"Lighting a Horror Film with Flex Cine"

Hey, this is Jacob with Westcott. Today we're going to break down a few different lighting setups we used on a recent horror shoot. If you haven't seen the trailer for this project, we'll have it linked below.
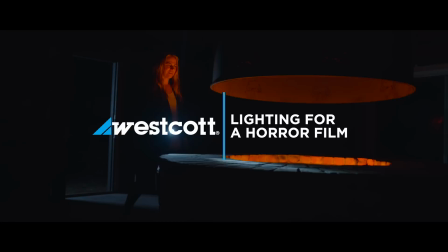Our goal was to create a very kind of dark and moody look, something that really complemented the story and the characters that are in it. We only shot all this probably in about like 4 to 5 hours is what we had time frame wise. And one of the things that really made like that shorter time frame possible was our Flex system, being able to just pick up our lights, take them with us. They aren't heavy, so it didn't require, a lot of rigging, a bunch of people. There were only 3 of us on set, plus an actor, so there wasn't a lot of us there.
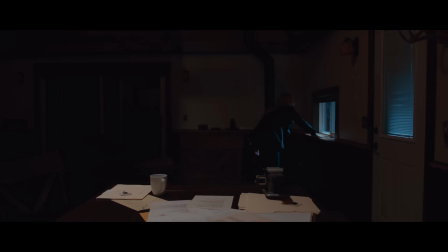0:39 We needed to rig up a lot of different lighting setups, so we shot inside of a smaller cabin, a car, and a few other locations as well.
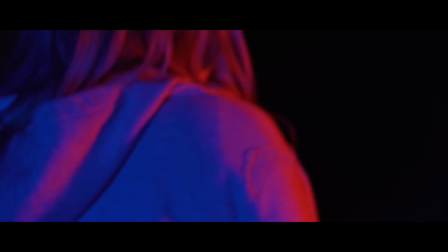0:47 The versatility of the Flex system really allowed us to do that because we were able to mount this in places that you can't mount traditional lights, like up in higher locations, even gaffing it to things like a window. And that's something with more traditional lighting setups is a little bit more difficult. They require more rigging, things are heavier. The first place we started shooting was the interior of the cabin. We built our set kind of in the dining area.
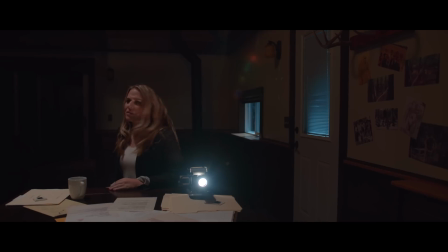1:11 It was a good location that had some open walls where we could put like some monster portraits and stuff. That really allowed us to build that set around our actor. The first light we started with was our key light. So that was our 1x1 RGBW mat, and that was in a Flex China cube just mounted right above her. The walls in the cabin are white, so they really wanted to bounce all the light from the China cube onto the wall. So we put the blocks on to keep that from happening. That allowed the left side of our actor's face to fall in the shadows, which helped create that moody look and added a little bit of depth to the scene.
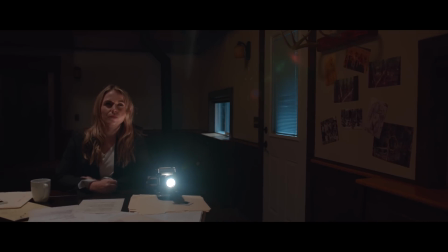1:41 For the color temperature, the light was set to 2800 Kelvin. Our camera color temperature was set to 3200 Kelvin. This stayed pretty consistent throughout the whole shoot. For the next light that we used in this setup was also important, and this was used actually in almost every scene, and that's our 2x2 bicolor mat. This acted as a big moonlight source. We had it sitting 3 to 4 feet away from the furthest window.
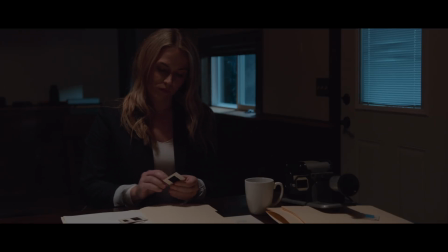2:00 We had it angled toward the door. Intensity-wise, we ran it around 7 to 10%. As you can see, it acted as a large moonlight source spilling through those windows. The dimmer allows you to run it off of a V-mount battery, so we just ran it off a battery the whole time, so we didn't have to constantly look for cords and places to plug that in, especially when we were using it out in some more remote locations. The next scene that we lit was our bedroom scene.
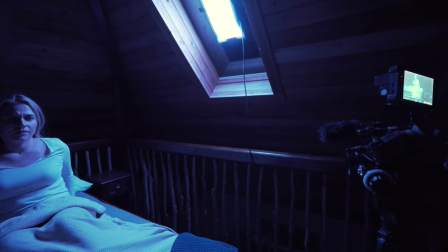2:22 This one might be the easiest one because it only used one light. For that, we just gaffed a 1x2 mat to the window and dialed it to 6000K. Normally you'd want to rig the light outside the window like we did in the first scene, but we didn't have access to the roof, and sometimes you don't, so we adapted. We just put it right there on the window and it worked.
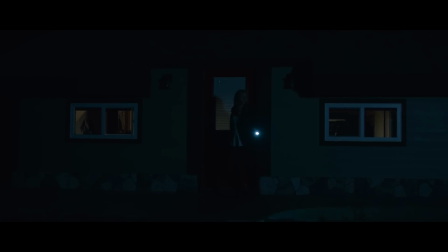2:43 For the exterior shots like this, we had the Flex 2x2 panel about 5 to 6 feet behind the right side of the camera. Without that light, it would have been completely dark outside and none of this footage would have been usable. There were no street lights, there were no ambient lights, we were out in the woods, so there was nothing lighting this thing up. We also didn't need the mat to be very bright. We only dialed it in maybe 15 to 20%, so not super bright at all, especially when we have it that far back. We just wanted it bright enough to light up the scene, give it that moonlight look, but not fill it in too much where it's spotty and it looks artificial.
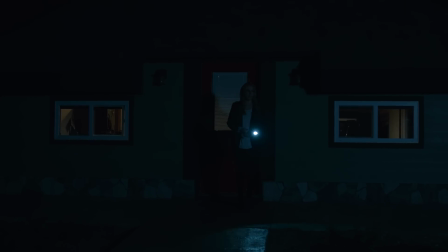3:15 The other reason we didn't dial it up very high is because we didn't want it to overpower the flashlight that the actor was using. If the actor's flashlight is as bright as the ground, it doesn't look right.
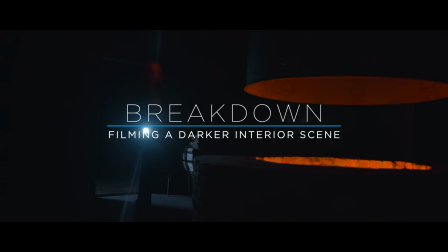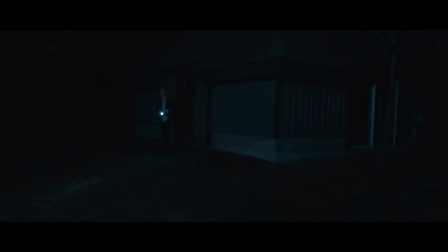3:30 For the next setup, we used this building that was a couple hundred feet away from the cabin. We used 3 different light sources for this scene.
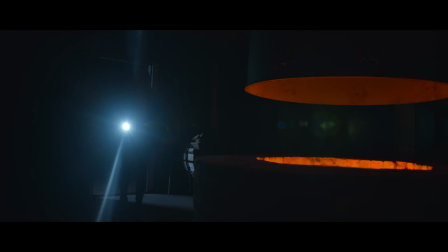3:37 The first being that same 2x2 mat again. We had it about 4 to 5 feet away from the door, pointed toward the other doorway you can see across over here.
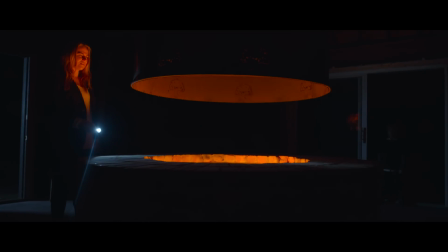3:44 And that was dialed in so you could just barely see kind of our ghost apparition that we have over there,
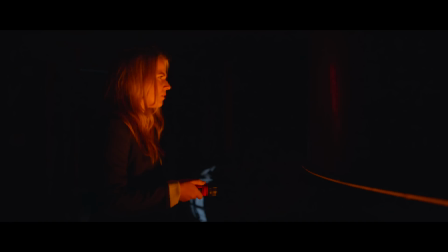3:50 but also just enough where you're still getting good fall off outside and seeing those shadows. The next light we were showing in here is our 1x2 RGBW mat.
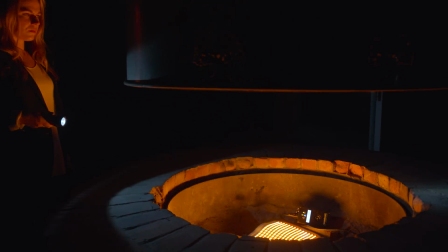3:58 We have that inside the fire pit, dialed into this kind of orangey look. We really wanted that orange to contrast the blue coming in from the outside.
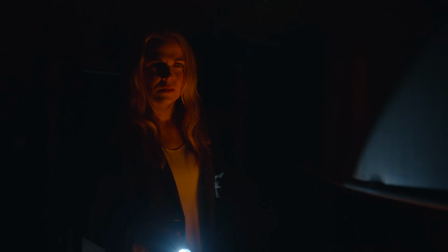4:06 We controlled that matte and dimmer using the Luminaire app, so we were able to create this animated fire effect with it that looked pretty good.
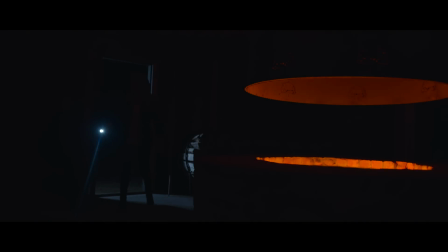4:13 The last light that we used in this scene is pretty obvious, but it's also very intentional. It was our flashlight.
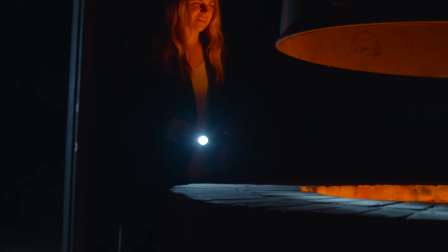4:18 We made sure to use a flashlight that was cooler tone versus a warm one.
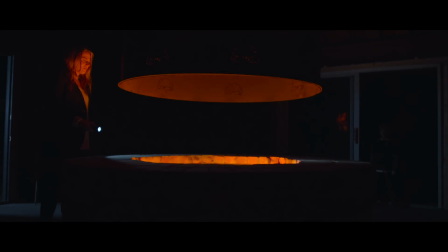4:21 We really still wanted that to contrast the fire, especially since the light was built to kind of cut through the darkness and reveal different aspects inside the room, such as the fire ring right there.
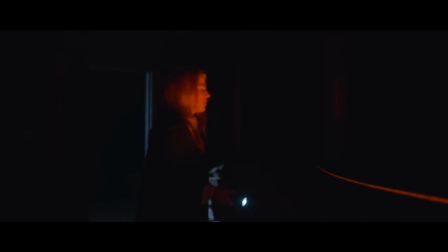4:30 You can kind of see how it adds a little bit of depth to it, shows the size. The next scene we ended up shooting was our car scene. This was done pretty easily with our 2x2 mat again.
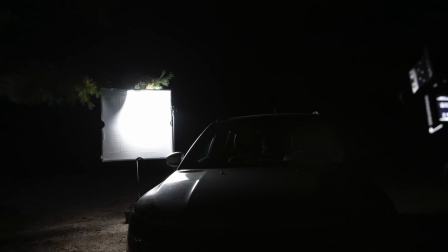4:44 Yes, we love this mat. We ended up pushing it through a 4x scrim frame with a full stop of diffusion.
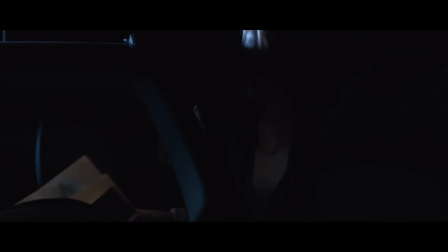4:49 This light backlit several details of the car, such as the seat, dash, exterior of the car,
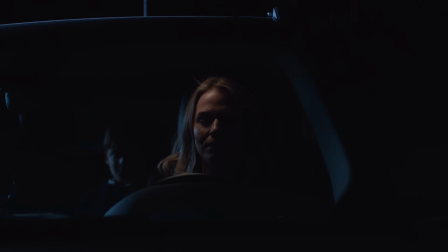4:54 and then our ghost that's sitting in the back. We needed a key light on our actor, but we still wanted to keep it very dark and contrasty,
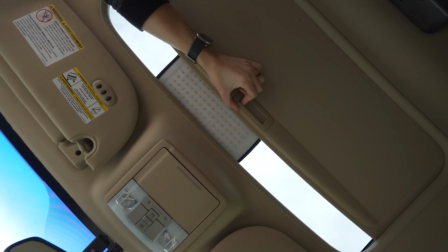5:00 so we were very careful with how we added light to the scene. So we pulled back the sunroof of the car and placed just a 1x1 panel in there, and we only used about half the panel. We covered up the other half using the sunroof. We only had to dial this light to about 10% intensity to just add just enough light for our actor. This last lighting setup that we used was a little different, but still kept in that moody look, and it was kind of our fever dream nightmare sequence.
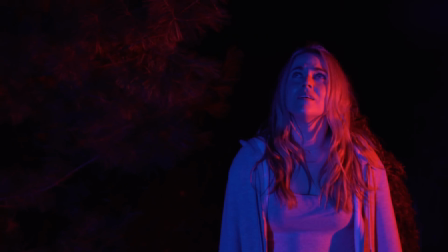5:26 We wanted to make sure that the scene was lit much differently than the rest. We really wanted it to bring us into a different world.
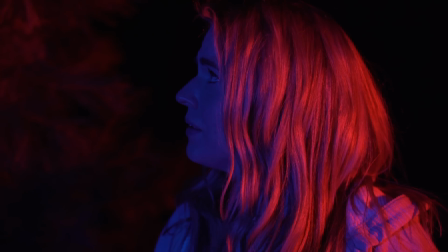5:31 We found this small trail behind the cabin and it was perfect for this sequence. We used the gel mode on our RGB WMATs to dial in the blue tone and kind of that reddish pink tone. When I'm shooting with more saturated colors like that, I always recommend viewing your camera through a LUT, whether it's through your monitor or inside the camera, just so you know how that looks at the end, because a lot of saturated colors can sometimes act funky with different camera sensors. For the lighting placement, we wrapped our 1x1 light on a tree.
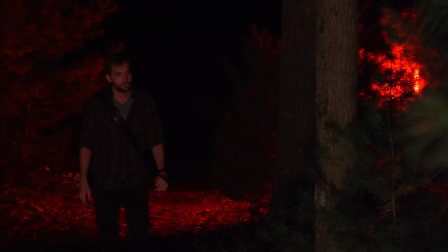5:55 That was it. This was the one dialed to the red tones. We did this to get the red tones to spill on the trees in the background that gave it kind of this otherworldly, stylized feel. And then our 1x2 mat was just held at the edge of the trail. We did this for a couple different reasons. One, we couldn't really get a light stand in the area that we wanted. It was kind of off balance. The other reason is we were doing kind of a walking shot. So we needed the light to kind of move with our actor a little bit, so it was easier just to hold the mat itself as just a bare mat. The 1x2 mat itself weighs less than 2 pounds, so it's not very heavy if you just need to kind of pick it up and just carry it around for 10-15 minutes. As you can see, a lot of these setups really play into those shadows and are very moody. It's something you'll see in a lot of horror films like this or thrillers. If you enjoyed this video, let us know what setups you liked in the comments below. Also subscribe to Westcott Lighting for more great tutorials on filmmaking and photography. Thank you for watching.